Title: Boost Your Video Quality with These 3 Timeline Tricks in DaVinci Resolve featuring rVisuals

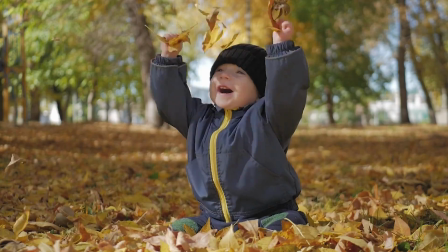[0:00]
Welcome back to John's Films, where I'm going to show you some tools to make your timeline more interesting.
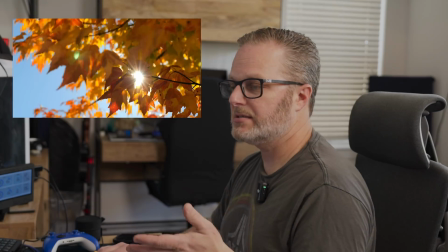[0:06]
Now, the first thing I'm going to do is pair my music in with my footage.
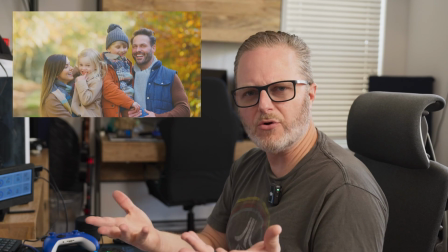[0:11]
They don't seem to go together at this point.
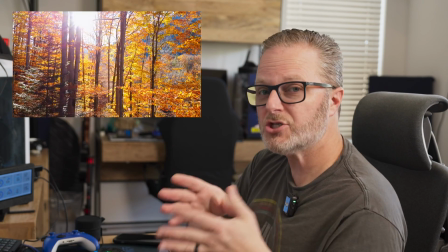[0:13]
One way I can do that is to mark the transitions in the music so that I can match transitions in the footage. I can do that by just pressing the M key at every point that I feel like there's a beat in the music.
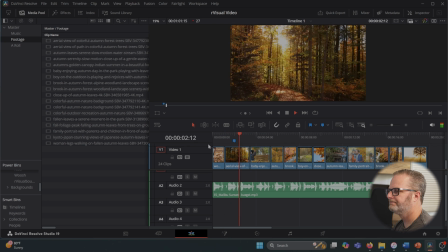[0:26]
So I'll play the music. M, M, M, M.
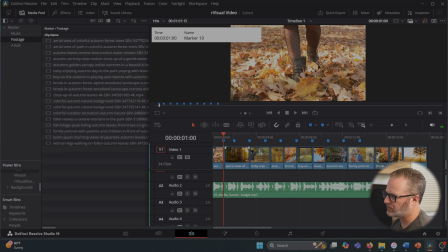[0:36]
Now I have a visual marker of everywhere that I might want to build a transition in the footage, and I don't want to do it on every one. It becomes very robotic. Instead, I'd like to make some of the transitions.
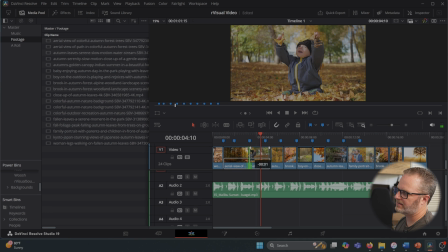[0:52]
And that one felt a little late. Move that in. Yep, sure enough it was. There we go. So we'll start with that, and now we've got footage transitions on the beat. You can see it's got a theme here, and the fall is part of it.
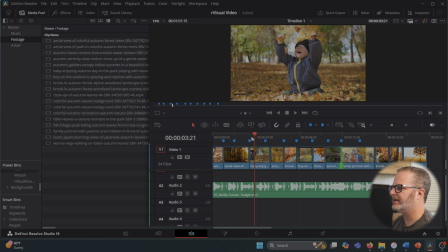[1:07]
You've got maybe a photo shoot going on of the family, the kid playing in the leaves, and so what I want to do is give it a soft opening and kind of a cool down as we leave,
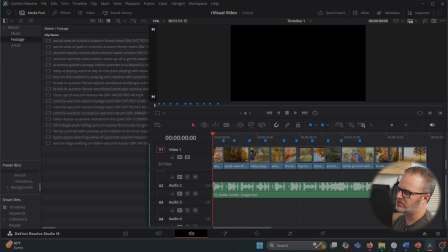[1:17]
and I can do that just by starting to move these sliders. As I hover over each of these clips, I can pull this slider bar over, and that's for its visibility. I can make the clip fade in and fade out just here on my timeline,
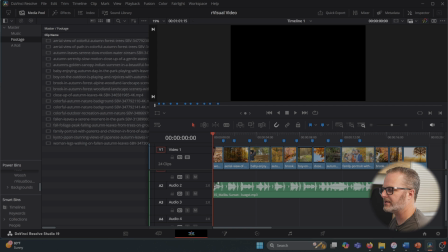[1:34]
but doing that same thing with the music audio, the music, I get this little dot, and I can further shape the curve.
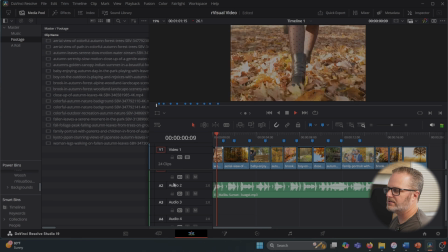[1:41]
In this case, just kind of give it a bit of a more mysterious intro.
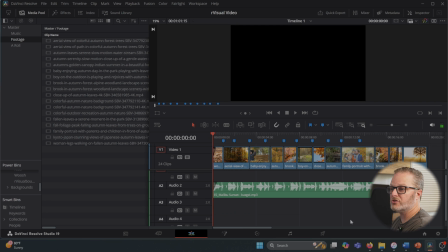[1:47]
The next thing that I'm going to do is actually with the help of something a subscriber sent in, and it's a video pack that they've built of fusion transitions, and the fusion transitions add significantly to what's available in DaVinci Resolve Even Studio.
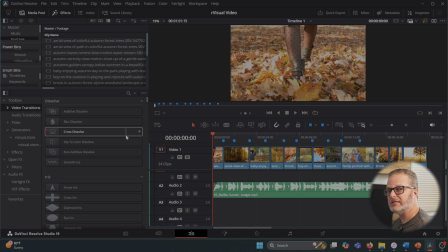[2:04]
So if I click on my effects at the top, I've installed these by dragging and dropping a file into Resolve,
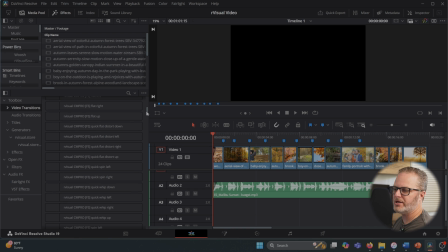[2:10]
and I'll scroll down, and now I have a whole bunch of rVisuals, which you can get at the link below, rvisual.store. But what's important is that you find transitions you like and are easy for you to use.
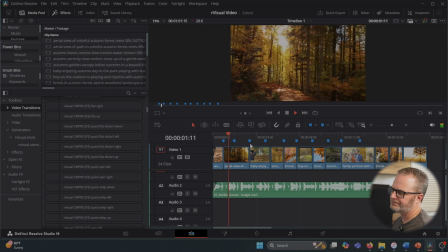[2:21]
In this case, let's look at this first one. I want to make this go with the story. We can see there's a lady, she's walking in the leaves and she's coming at us, and then we flip to zooming into the story or into the forest, into the autumn.
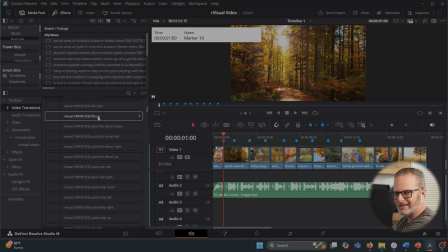[2:39]
And so I feel like I'd like something that goes in. I don't want to like pull out with the music, it wouldn't match.
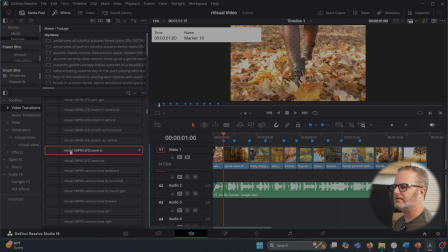[2:46]
And so I'm looking for here, I've got rVisual CM Pro zoom in.
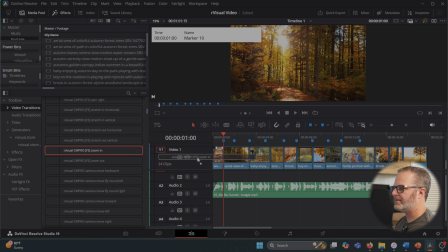[2:51]
I grab it and I drop it. Now you've got her going into the forest, and it really changes the way that the story works.
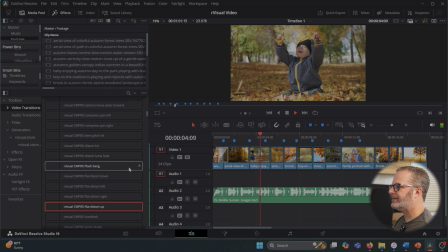[3:02]
Now, looking at the rest of the story, there's a kid playing, he throws stuff up in the air. Oh, okay, so if he's gonna throw that in the air, I'm gonna pull that back for the story, right?
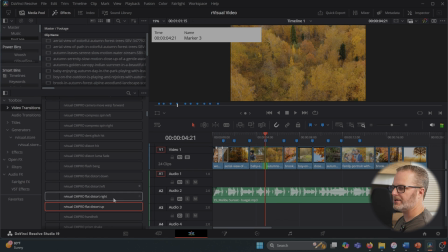[3:12]
I wanna make sure that it's still up in the air because I'm going to a drone shot, and now I can use a up transition. And that looks like it was a little taxing on the processor, but even without caching, it seems to have worked just great.
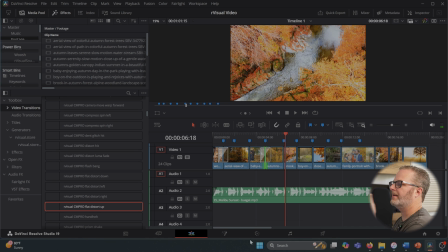[3:33]
And now it pulls me up into the clouds, where I'm now pulling back down to this kid.
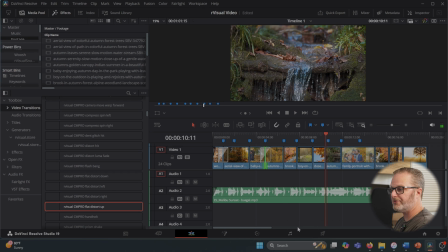[3:41]
So it builds a natural transition with your transitions. And that's what I like about the pack. Really, many of these are unique, and there's one I'll show you at the end when we see the final footage I really like, but a lot of them are pretty common. The trick is they're well organized, and so I can drop them wherever I want to tell the story I want. And there you have it.
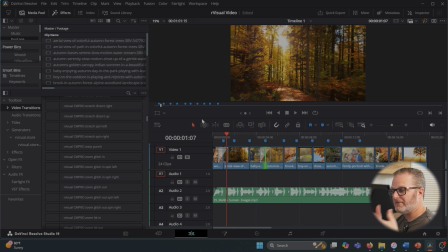[4:01]
Mark your music with the M key so that you can use that to then get a visual marker when to transition some of your clips to tie it better to the music.